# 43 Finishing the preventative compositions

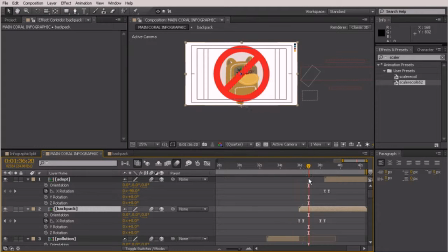421s
so that's looking really nice now our fish is being obscured so we can do a couple of things here we can either scale all of these pieces down so they're not so large or we could put the fish in front I think we should probably scale them down because they're probably all gonna
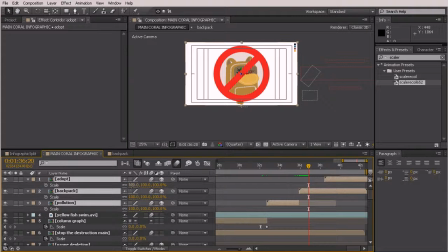436s
feel quite large so go ahead and hit the S key and we'll just scale that down right there so it's not even going outside of the title action safe perfect
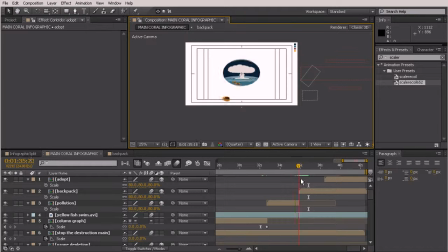451s
really nice timing there let's go ahead and just grab that same no
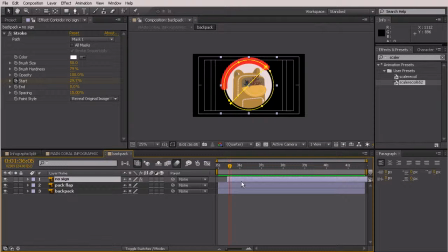456s
sign and we'll paste it into our ocean pollution so go ahead and hit ctrl C to copy go back in here we'll
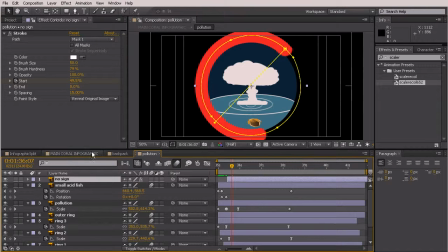467s
hit ctrl V to paste it and come
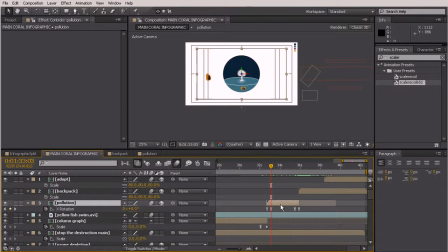472s
back out let's look at those key frames so we want that to start drawing the no sign kind of once you figure out what it is so probably right about here is where I
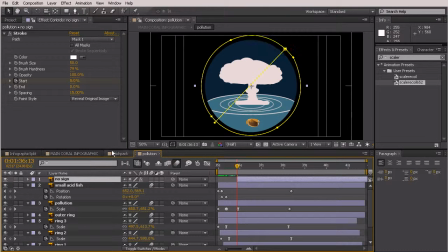483s
want this one to begin so we'll drag that forward perfect
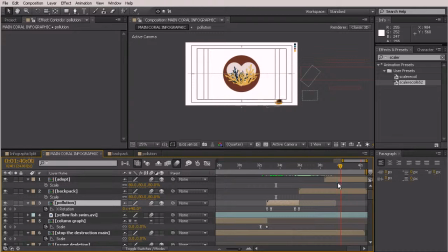490s
great okay so now that that is finished up let's go ahead and animate the other parts on the inside of these.
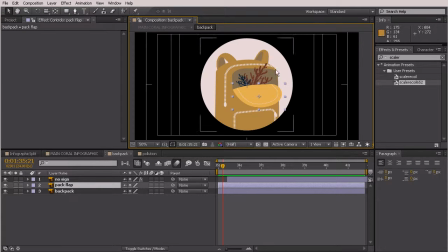499s
Now this is going to be pretty easy because we don't have a lot to work with here. We've just got the backpack flap. So I just kind of want this to open up a little bit more. So let's move our anchor point up and we'll just use a scale animation to change this. So hit the S key.
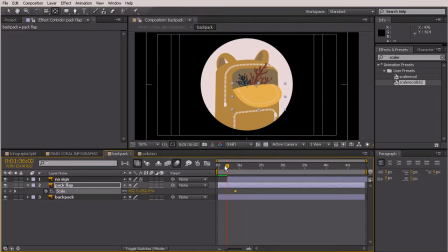514s
We'll pull this forward and then grab your selection tool. We'll just kind of flatten that out a little bit. So it's just going to move like this.
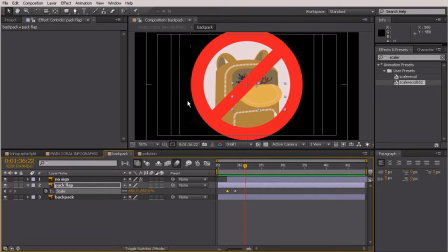530s
Very subtle, but the no sign is really pretty active. So I think that's going to look fine.
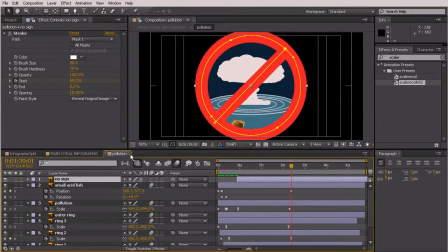535s
Let's go back out to our main comp.
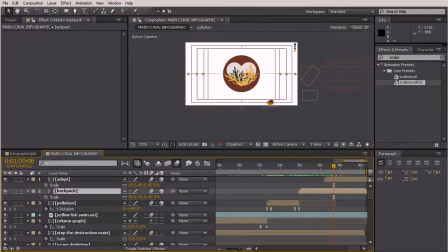542s
And then we want to animate this heart. So I'm going to hit the U key. And we know that we can start to see animation really well on this second keyframe.
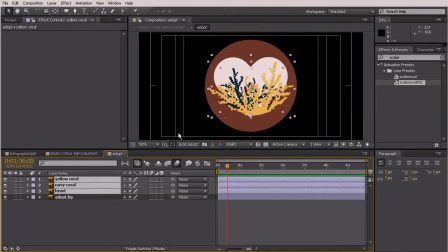553s
So I'll double-click in here, and let's just kind of move these pieces down a little bit
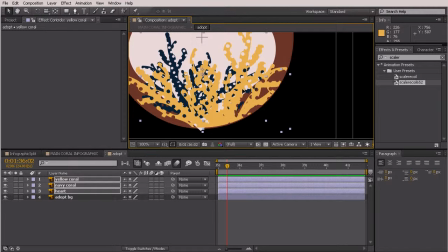559s
until they're kind of bumping up against this edge.
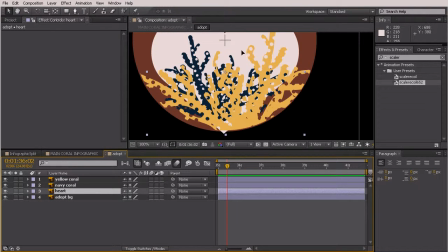568s
Grab the heart, and we'll pull it up just a bit.